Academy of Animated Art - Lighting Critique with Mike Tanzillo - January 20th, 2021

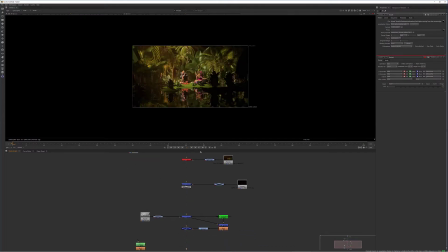So I just darkened that down a little bit and just brought it in slightly to create some more fill values in there. But again, we definitely don't want any point lights on screen, because again, this is all natural lighting, no incandescent lights in here.
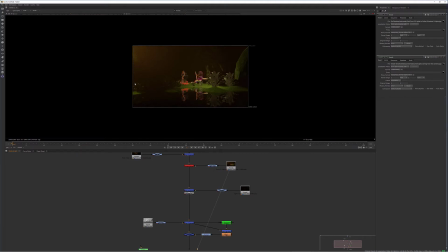For this light, there's just too many problems with this amount of haze on it, especially because it looks like the light source is over here, but then haze is coming in from over here. So I went ahead and just disabled that, because I think that's actually going to cause a few more problems than it's going to help.
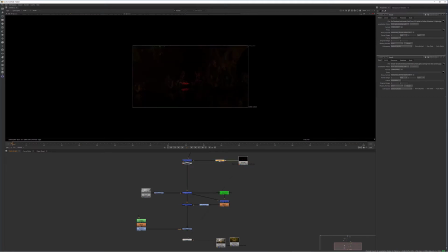And then for this light, I just wanted to bring it in. So basically, let me show you this. So what I was seeing was that it was bringing in some red light, and I thought it would be better to infuse the scene with a little more of the natural greens.
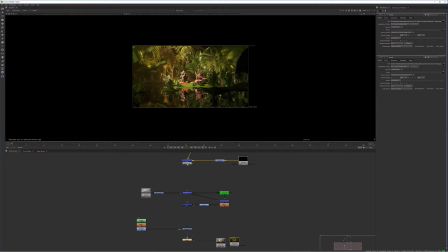So I did that there. From there, I went ahead and upped the exposure overall because it's just like at this point, it just doesn't feel very sunny. And so I wanted to push that a little bit brighter.
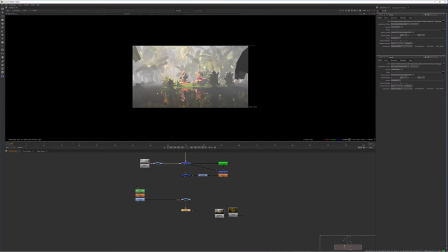And then for this pass, so this is a extreme amount of fog. And it's also very desaturated. So I wanted to push that back, go from here to here.
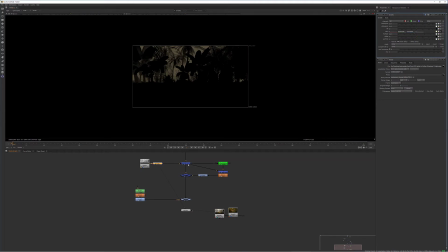And I added in a little bit of a warmth color. Now this is more of a personal preference on this.
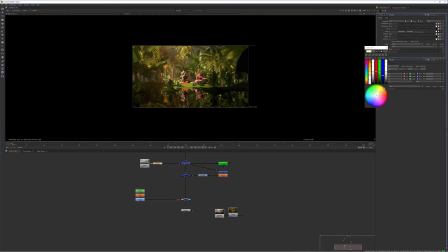So if we want it to be, kind of a warm color that infuses, we could theoretically do like a kind of a cooler color back there that was more of like a traditional atmospherics. But I thought, given this space, given the amount of how do I say this?
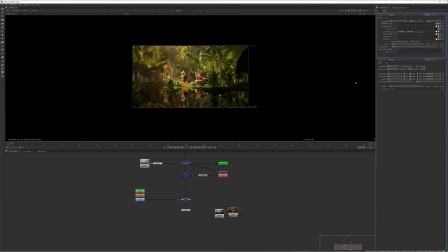Like just kind of like it's more fog that will be infused with the surrounding colors than it is aerial fall off, which is a little bit different. So it's not that deep of a space to where we would see that. So this is more simulating like a warm kind of hazy fog.
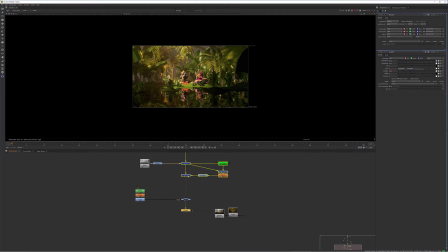From there, I added a little bit of diffusion into the scene. Just a little more brightness around the core. And then the main thing I did was one of the main things was I really just kind of wanted to focus the light in this region.
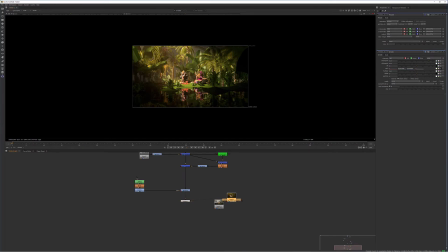So I vignetted off these two sides. And now we can see like this is from yesterday, this is from today. So it's a little bit cleaner, a little bit tighter, and a little bit more directional in where the light is coming.
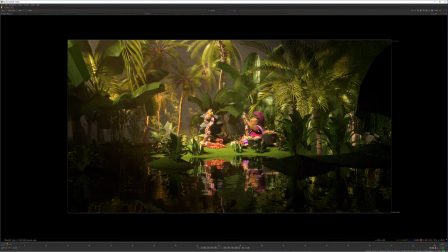So the other big things that I would do from here is, well, one, again, there's some ambient light in the background, but overall, I'm not really feeling a sense of a skylight in there, right? Of a bright blue sky surrounding this whole scene.
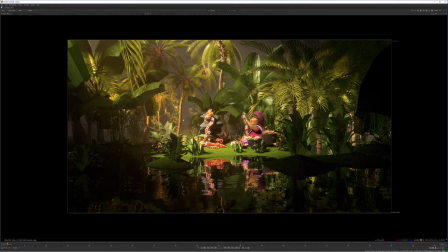Because yes, there are a lot of trees in here, but I'm not getting the sense that there is a super robust canopy that would completely block out the skylight. So I would like to see a sky dome added to this if possible. The other thing is now that we've got light coming in here and hitting this pretty strongly,
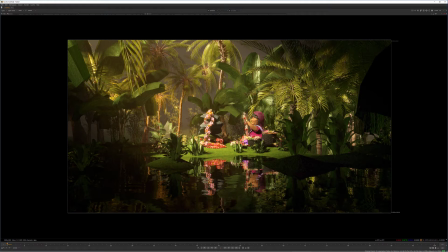like it's odd that we're not seeing the bounce light up in here on this side of the rock and like up underneath our arm. So since we're not getting that from the natural radiosity in the scene, it would be great to add in a little bit of a bounce card,
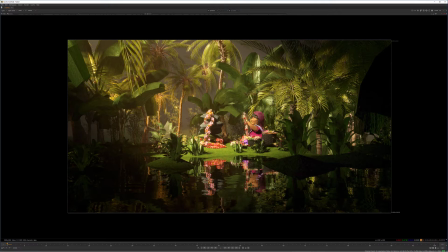like an area light that's facing upward to just kind of fill in some of those darker values.
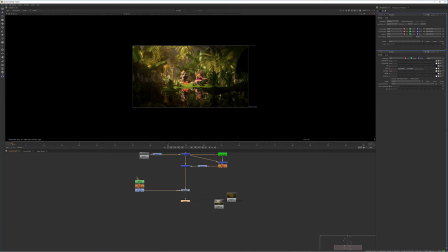And that would be my main thing. And then really kind of just like always do an audit on your lights and make sure that everyone makes sense for the scene and isn't adding a lot of this haze, because that's just gonna
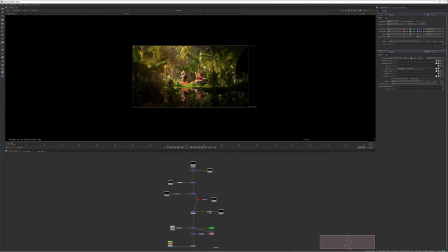force you to just fight an uphill battle this whole time. I have to do this too. So that's where I would go with that. Again, light kind of shooting in from this one side, more bounce light, and then just trying to get a good balance there. So now I want to hop over into,
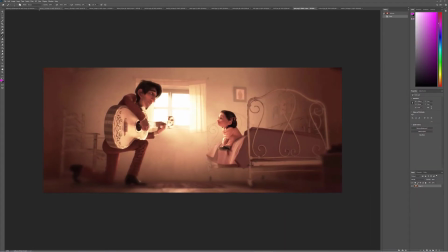we'll do the stills next, and then we'll hop over because the video is actually associated with Aaron's shot here.
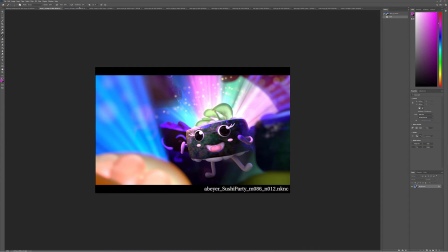So I think this shot's looking great. I'll leave this one as is for now because I think this one could use some work.
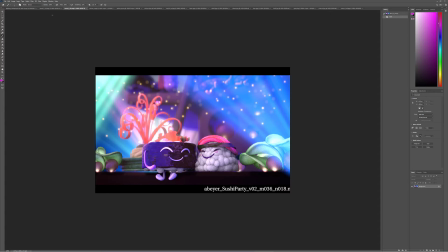Couple things about this one is that we're missing kind of that core dark value of the skin. Like, do you see how there's like, we're really feeling the green, and then the saturation or the specularity that's coming in is kind of complementary to that. In this shot, it's kind of overtaking him as a whole. So that would be one.
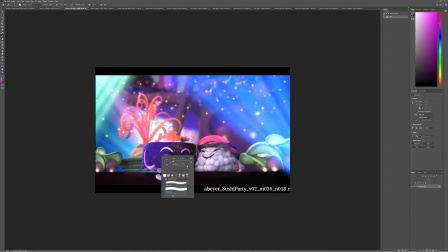Number two is the rice here feels a little bit dingy, like the shadows are a little dark, and I want them to feel a little bit warmer. So I would add some subsurface scattering to the rice to really kind of create the feeling of a little bit more of an inner glow there.
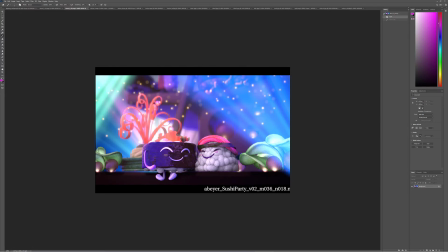And some of these cucumbers are feeling a little bit off color. They're a little bit more blue, so I would try and pull the greens a little more out of these. But you're doing a great job with this light back here. I think that's really, really cool.
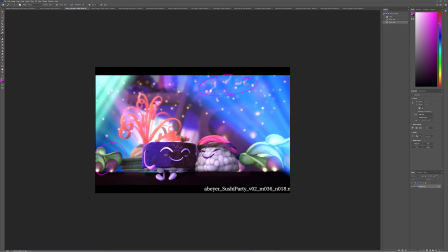And I would tone these guys down back here. They're not really that important to the scene to just allow us to focus in here.
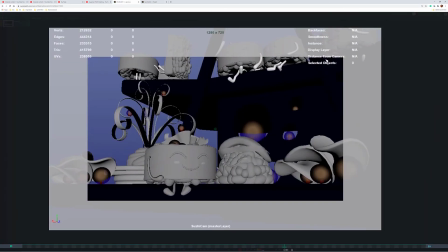So let's work with that, and then we'll go from there. Looking at your video setup, I think this is a lovely camera move. I think this is nice and simple. Two things about it is looking at the framing.
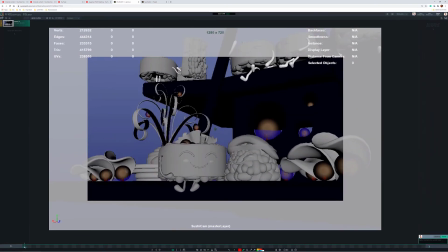They're nice and framed and central right here at the beginning, right? Like there's equal distance on each side.
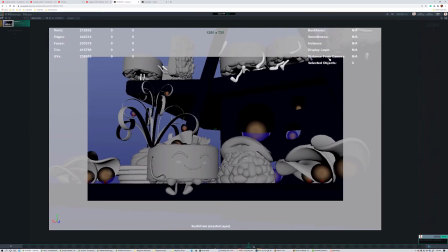As we get to the end, that starts to get skewed a little bit.
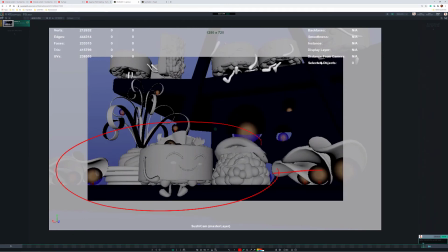Like there's more over here than there is over here. So I would just, at the last frame, I would just shift them over slightly into the frame. And then the other thing about it is, actually, you know what, this one might be okay.
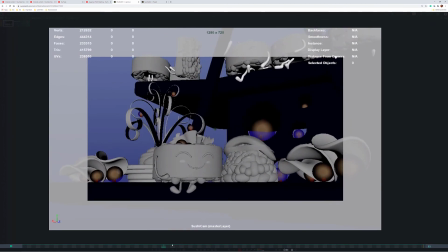But I was thinking that I would like having it kind of drift into position at the end, it's fine.
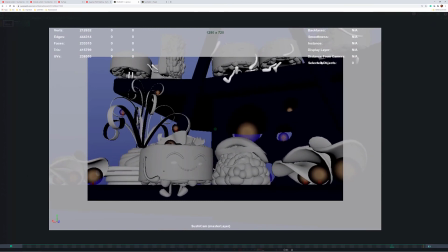I was going to say just like have the animation move linearly and not kind of do the ramp in and ramp out.
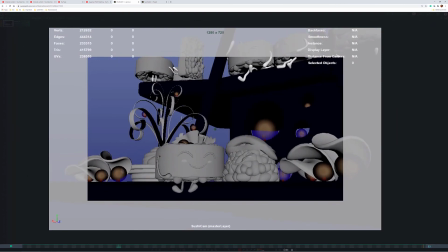But I think for this, it might be okay. So really just make sure they're framed nice and center throughout the entire shot.
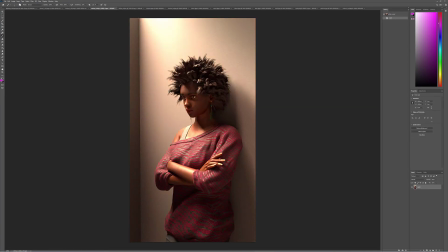Adrian, so for your 2 examples here, I like this one a little bit better. I think the skin's looking really good. I don't think it's looking too reflective at all. You asked a great question about when is it time to break from reference. And I think, yeah, it's in this point that you break from reference.
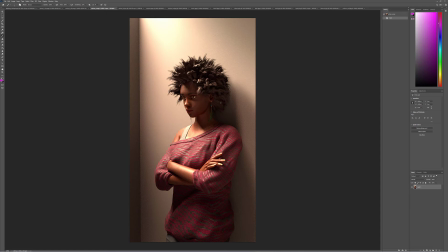So reference really is about establishing your footing, helping you get an understanding and a game plan for what you want to do. But ultimately, you're an artist making a thing at the end of the day. And so you should create it as you see fit.
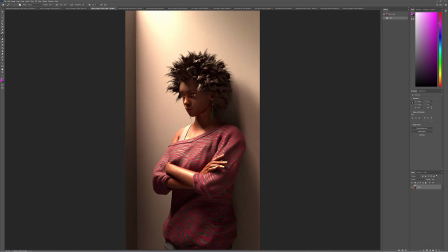The final thing that I would like for you to work on is, can you get any like subsurface scattering or like a little bit of that under the hair to make some light kind of shine through the hair? Because I see it kind of hitting it and dying in a couple of these places. And the other thing is I would like to take you another pass at the eyes.
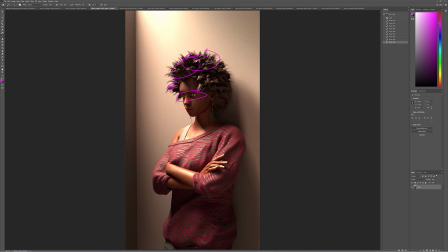I feel like they can go a little bit, the whites can go a little brighter. I feel like the reflections, like on this side, it's a little bit pinpointed and strong. It's okay on this side. But this one, make it like more of a softer ding on the opposite side because it's more of like on the fill side. And just kind of like brighten and create a little bit more engagement on the eyes in there.
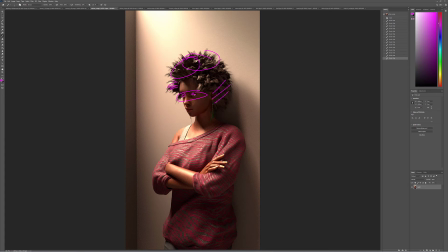And then lastly, watch out for this getting, her hair back here getting a little bit too filled in.
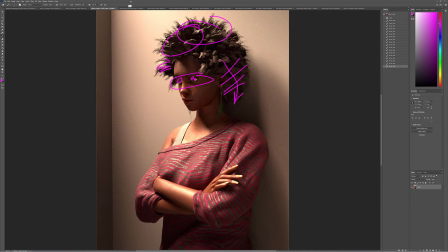Try and darken it as we go down there. But I like this one. I like the A version a lot. Gliset, much better.
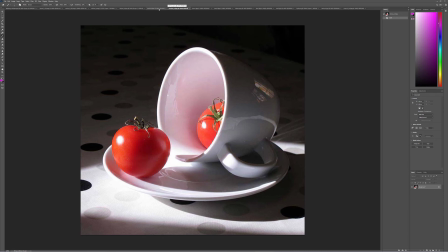I like the adjustments that you made to this. I like the shadow. I like the caustics back here.
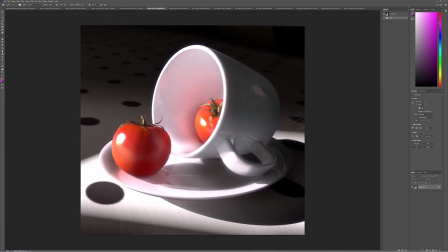The reflection in there is looking a lot better. Yeah, it's crazy how the IOR works. And even when you like tell it to do it a certain way in some like default setting, it's not always the right result.
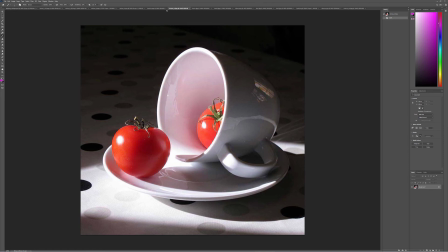So you did a really good change there. The only other thing that I would look into at this point,
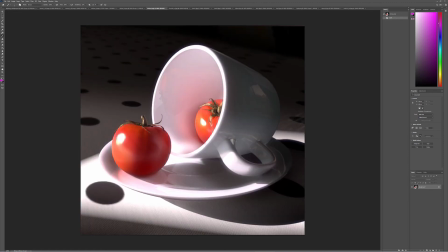I do like, so the red bounce in here is a little bit stronger than it is in reality.
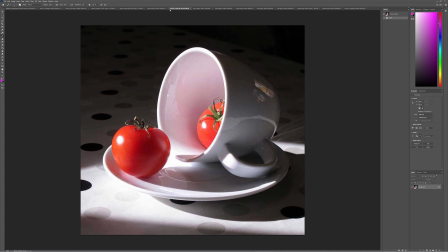I actually kind of like it. I think you should keep it. I think that looks a lot better. So I would keep that. The only thing that I would do, I'm looking at this specular highlight and the tomato a little bit.
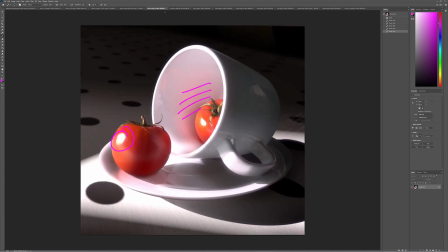I would rough up that surface just a slight bit more, right? It's like a little too perfectly sheeny right around there.